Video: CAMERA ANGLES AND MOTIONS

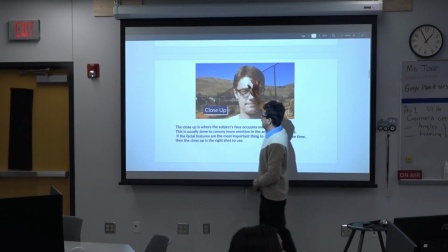(4:09)
Very important, the headroom needs to be very carefully taken care of.
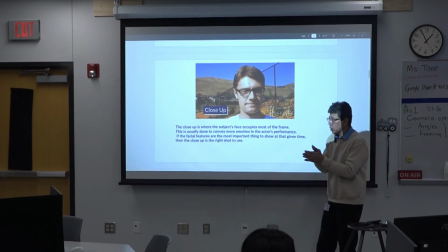(4:14)
And we need to make sure that we have enough headroom.
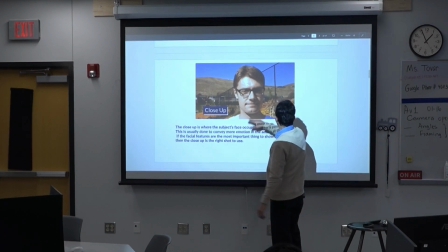(4:20)
So we see the subject's face close enough on the frame.
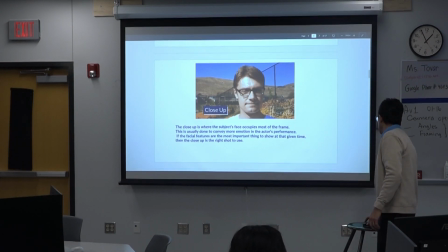(4:26)
So now, let's go to an extreme close-up.
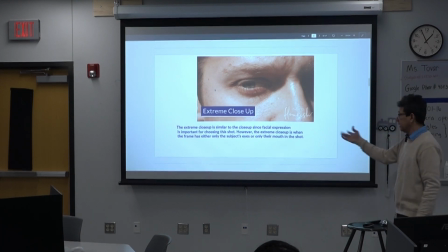(4:35)
And that's easy to understand. Very self-explanatory. Squared into a part of the body. In this case, it was his eye.
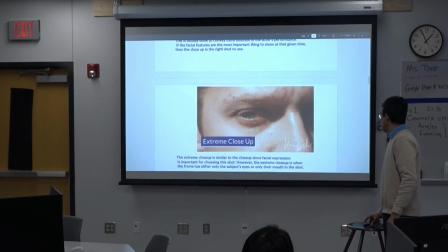(4:49)
That is very extreme close.
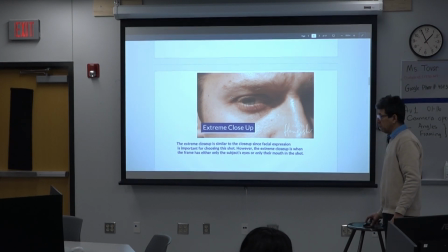(4:54)
making sure that we hit the detail on that subject.
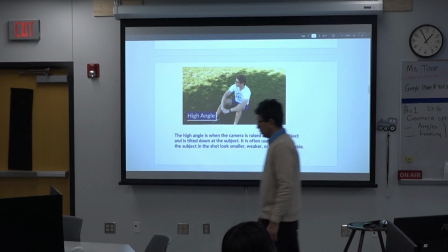(5:02)
And this is a high angle frame. Okay?
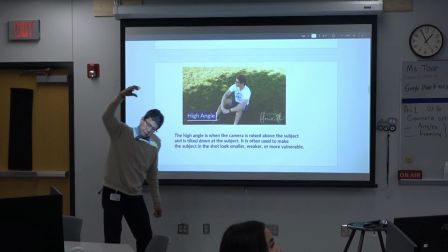(5:08)
Camera is going to be very high, facing down.
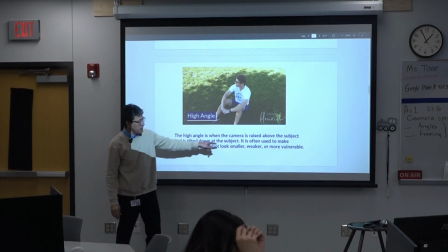(5:14)
Okay? The high angle is when the camera is raised above the subject and is tilted down as a
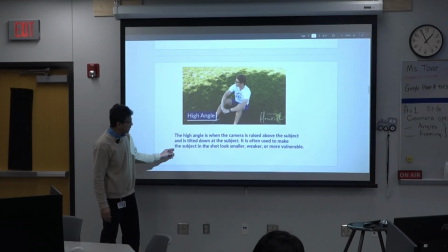(5:20)
subject. is often used to make the subject in the in the shot look
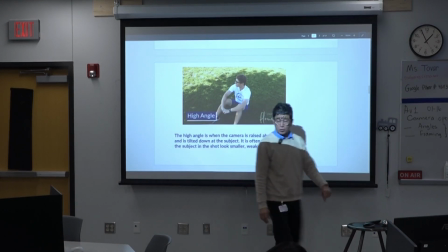(5:26)
smaller weaker or more vulnerable so if i if i
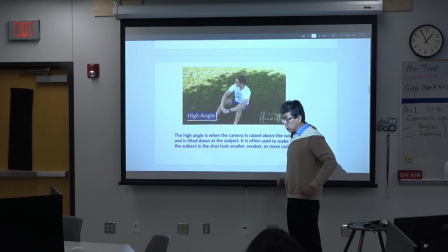(5:31)
am a person and i want to look weak all what i have
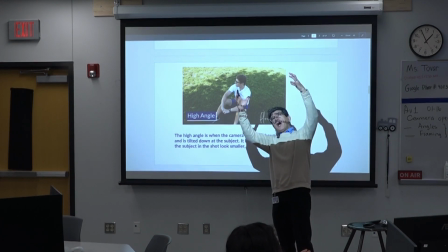(5:36)
to do is look up have a camera right here up here angle down and i will look so weak and small comparing to anything else and that is that is the motion
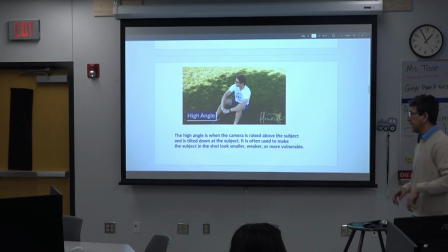(5:50)
that we see in many in many movies um that
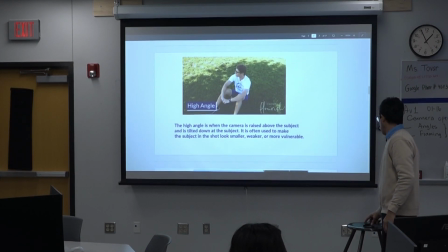(5:57)
that particular shot it looks like weaker and smaller and vulnerable and
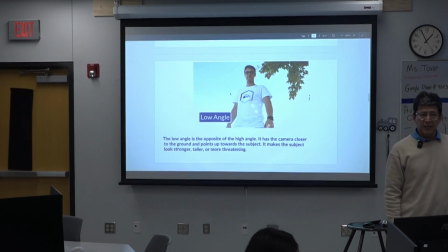(6:04)
now it comes the low angle this is the opposite okay on a low angle of course this guy looked like a giant to me
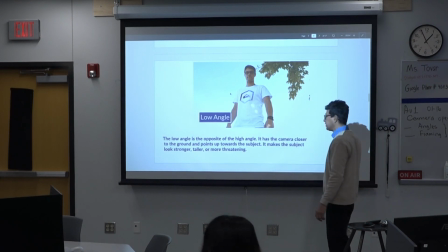(6:13)
and it's very powerful and it's threatening so i need to just i need to just be careful with this guy because he's very big according to the camera angle
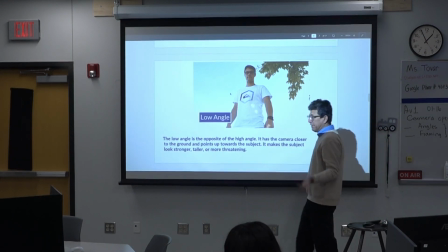(6:25)
right otherwise it's a normal probably 5.6 feet this guy but the camera
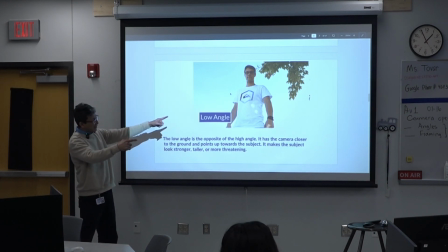(6:33)
was actually set right here up and it gave me that that look of being
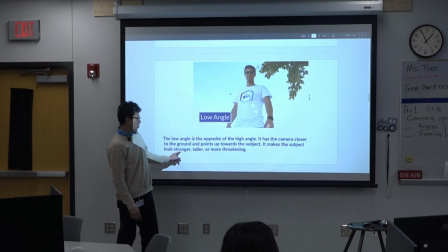(6:41)
taller and more threatening and stronger or powerful that is that angle right there
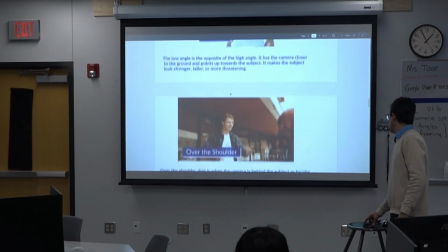(6:49)
love angle and let's keep going here over the shoulder this one
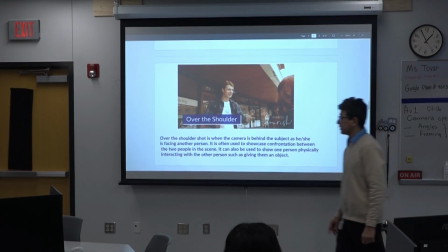(6:57)
is super cool i like this particular framing in here,
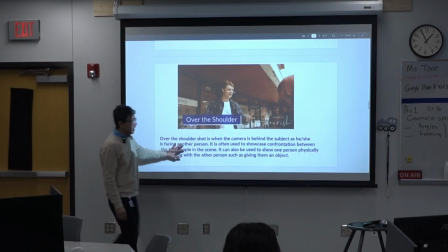(7:02)
especially this one is done when we have an interview, okay? We can include when two people are in the same scene on it,
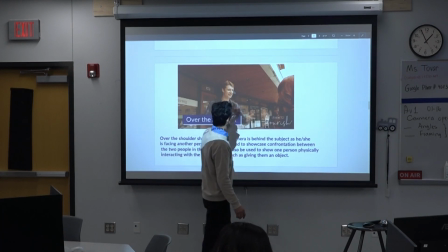(7:14)
this one can be as this asking the questions to this guy and over the shoulder camera.
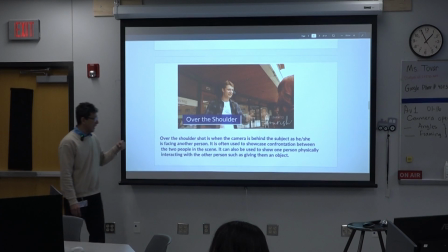(7:24)
that is is given as a uh interacting with one person to another in this case the one behind the camera is the one with the camera over the shoulder
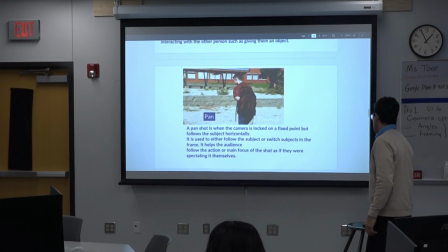(7:39)
uh frame uh now we have a panning panning is
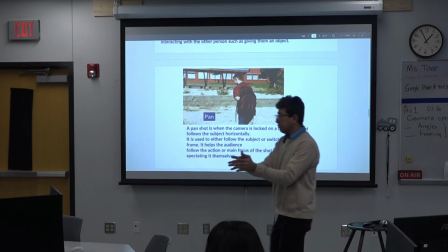(7:45)
left panning right that is the motion of now not necessarily we actually have a,
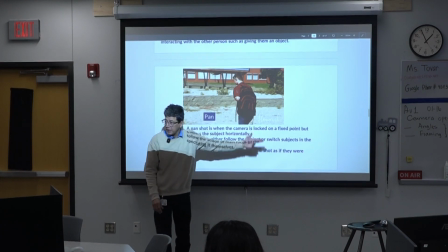(7:53)
let's say, a mid-shot, okay? Because this guy is from the knees all the way to his head.
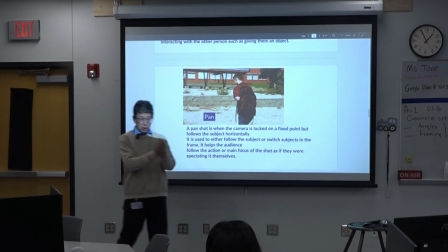(8:00)
But not necessarily that, but we're adding motion to that particular framing, okay?
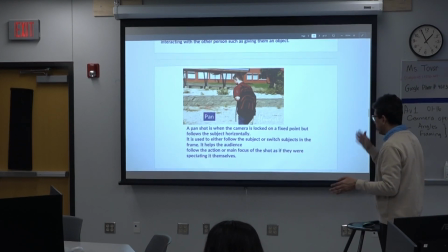(8:06)
We are following the guy. We are following this particular person, okay?